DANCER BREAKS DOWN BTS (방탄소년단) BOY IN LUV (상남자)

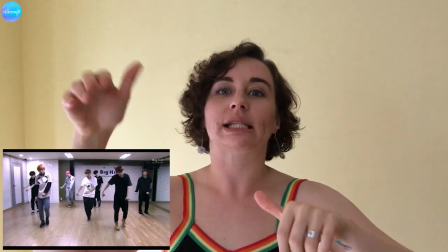[12:45]
I was trying to think of a word of this flow that is happening throughout Boy In Luv, because they have this crazy energy, really sharp movements, also heavy basses, but then it's like beautifully contrast with this, and then insert word here, I don't know it. It's not slippery. Smooth, that's a good word for it. Really smooth moments, like the wah, where the mirror men come up, and here with that foot. And what I love about that bit is that they're all dancing it, but J-Hope is like rapping a different rhythm while the smoothness happens. So it's almost like it's a part of the dance itself, is like how quickly the rap is going, and then his foot. I don't know, I just love that bit. It's really satisfying, because there's something else happening apart from the foot. And that he joins in with everyone at the perfect time. Hey! Oh, no, that's what it is as well. He does this little like head thing while he's doing it that I don't think everyone else does.
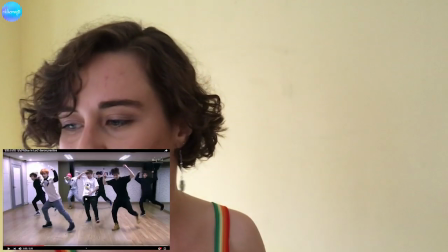[13:47]
I just think it's very extra and professional. Yeah, he does this little like head shake.
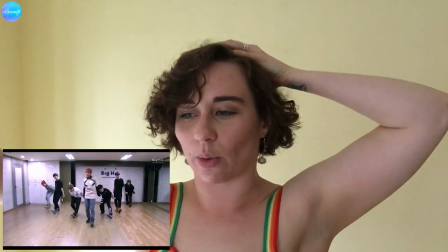[13:57]
Also iconic.
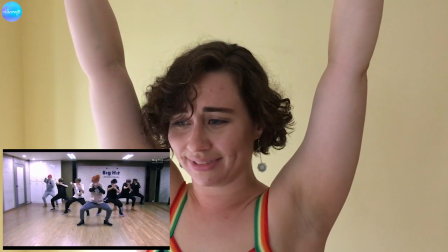Oh, no, don't do that to me. There's too much. Okay. Class. I don't think I've said class today yet.
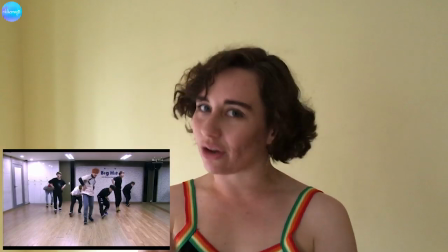[14:13]
Class. So they come in, and then another iconic movement, because it's quite simple but effective, something that we can all learn and we can all do, and just 4 basic movements, and then you change the levels.
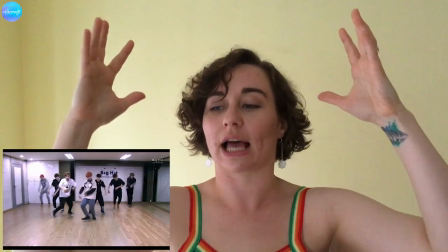[14:25]
That's all it takes, guys, and it is so good to watch.
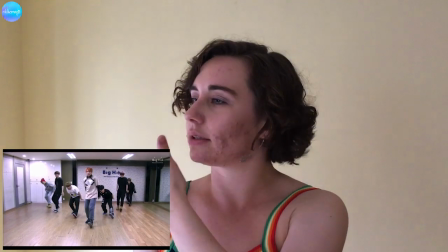[14:28]
So they come in, I think it's hand, face, pose, and then flick, which I love the flick. So it is this sense of like boss. That's what it gives me a sense of.
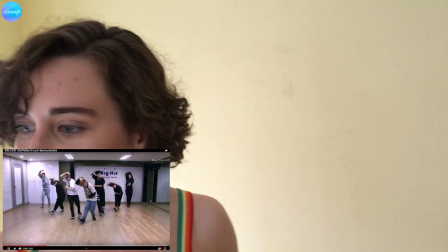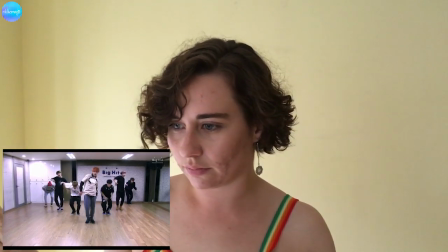[14:51]
Hey! Bum bum bum bum. Yeah! It's just simple to do, so then you can give it everything and then it just brings you to another level.
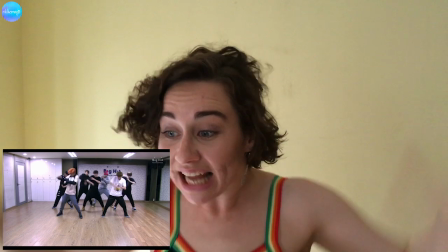Oh, I'm sorry. Like, you know when you watch something and you're like, oh, that's iconic. That's epic. No, actually that bit. No, I remember that bit. Like, it's all there with Boy in Love. So, ba-da-da-da. You know, do you know what I mean?
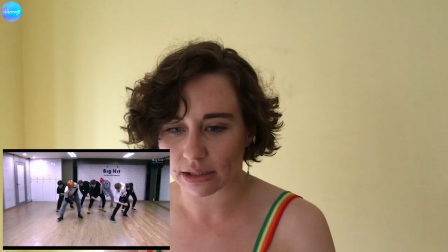[15:28]
Like, everything is on point. Everything makes sense. And that circle, I mean, okay, let's talk about this now, right?
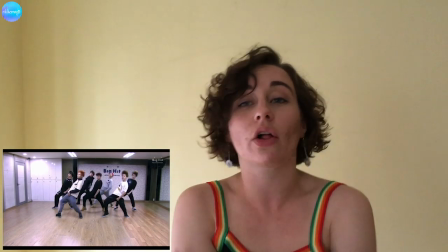[15:37]
So we go, boom, da, da, da, da, and all the arms perfectly on time.
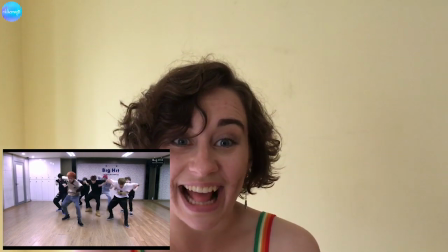[15:41]
And you know it's building to something, and then the bass drops, and that.
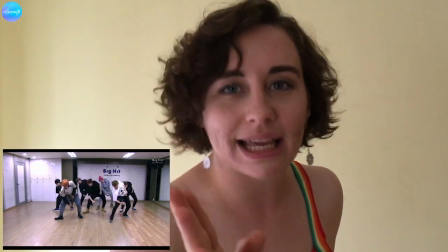[15:46]
So it's like a body roll, and then you think it's a body roll. And then it's not. And then it just goes into this different dimension. I know it sounds like I'm talking like space, but it literally like a different dimension, because a body roll is backwards.
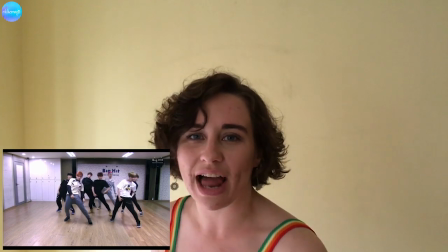[16:00]
And then they actually kind of tilt forwards, lean on that leg. Something very masculine about it, something quite macho about it. Really cool. Just, yes, all of the yeses. It happens again, and I'll probably just gush about it again later. Yeah! So something very, very tiny that I love about that bit, let's go back. Again, something I really, really like about it. Is that the only person who's still looking forward with his eyes is the center, is Jungkook. So if you actually look at the other dancers, this is just something that gives me a lot of pleasure, is their eyes are still following. Their eyes are still looking where they're supposed to be looking.